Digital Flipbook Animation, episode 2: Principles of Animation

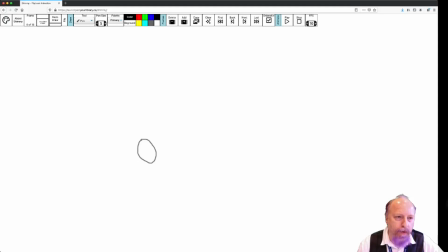And actually, because we can do this, I'm gonna add a frame in between. So I'm gonna add another frame where it's falling. and then a frame where it squashes out and flattens.
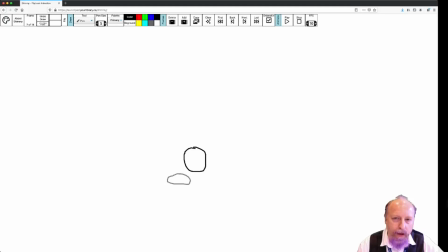Boom. And then, yeah, it's going to take off in the other direction. So now bouncing up, and now it's going to elongate this way as it bounces back up.
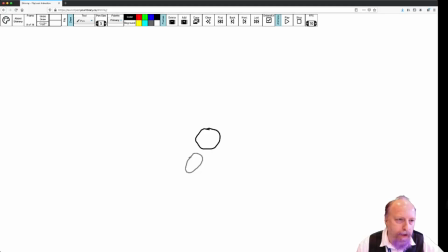And again, a little bit of wobble.
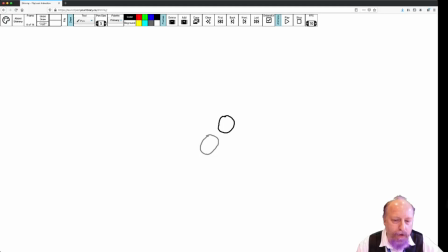It's getting to the top of its arc, so I'm going to start rounding it out again. And here it should be basically round as it reaches the top of the arc and it's about to start falling back down.
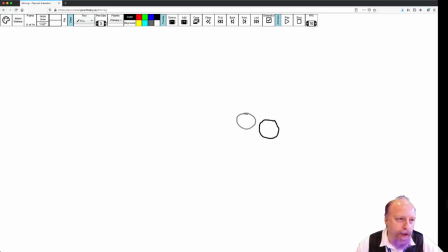So now we're going to start elongating it again. And we can correct a little bit of the angle here, positioning.
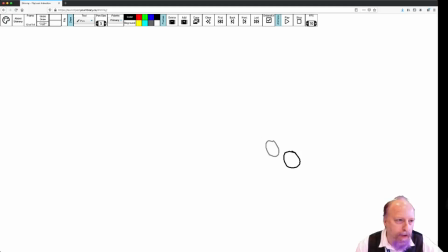We could have done this in the first place. We could have just drawn it elongated, but I wanted to show you what the difference is between drawing it round each time and drawing it with squash and stretch.
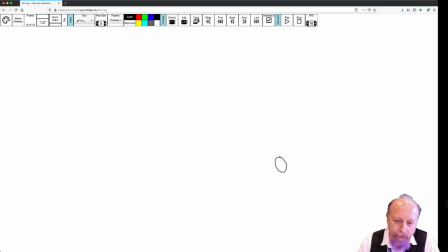And I think this is, oh, that was the last one. So that one actually should be squashed. We'll add one more.
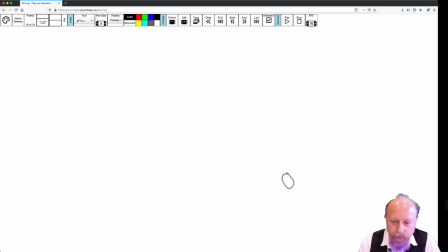All right, so let's see what that looks like. That looks better.
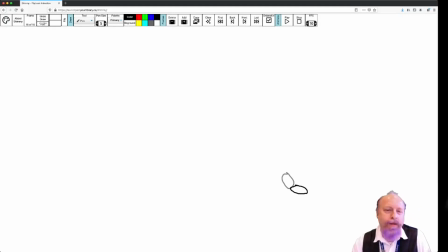Now it just kind of gets smaller as it goes, but it doesn't keep bouncing back between large and small, so I will take it. Okay, so that is the principle of squash and stretch. So we're going to show the movement and the elasticity of our object by making it
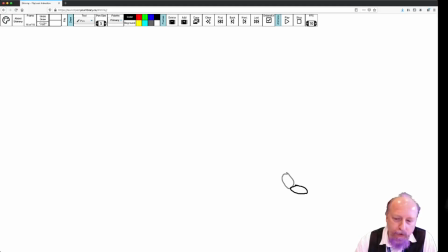stretch out as it's falling or moving, and then squash when it stops suddenly. And you know, a real rubber ball isn't going to squash this flat probably or stretch out like this, but we're exaggerating because it's comic.
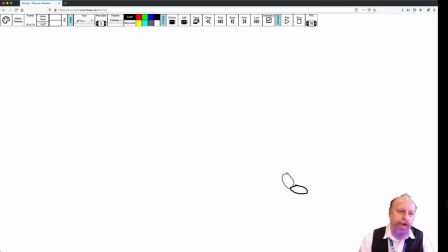We want to use that exaggeration to emphasize the movement of our object,
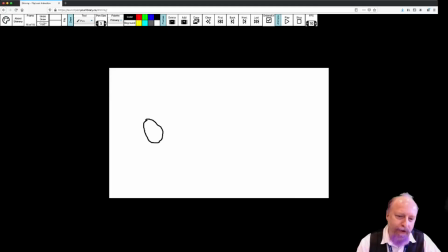so that it looks both more real and more playful. So we're not trying to capture exact reality.
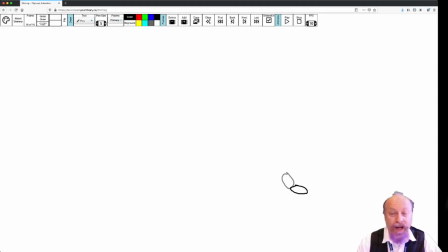We could just use a camera and film a ball bouncing if we wanted that. What we want to capture is an idea, a principle, or a feeling, really. That's what our animations should be going for, is to kind of capture some feeling and express it.
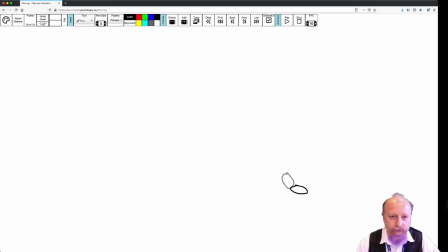Okay, so now, if we go back to that first frame, and we step through it, the ball is still roughly one ball width apart each time.
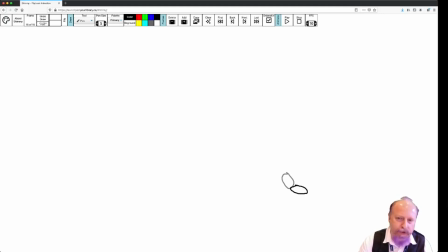Now the ball width changes a little bit, and sometimes there's some gaps, but more or less that's what it is. So we haven't applied the principle of timing yet. So let's do that. So one of the nice things about this medium of
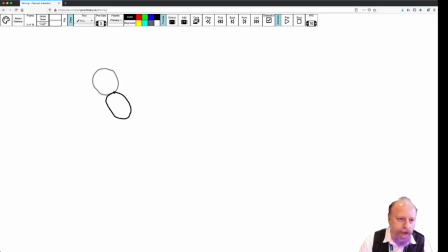this flipbook style animation is we can add frames anywhere we want. So if we want to slow something down, we can add more frames and smaller transitions between them.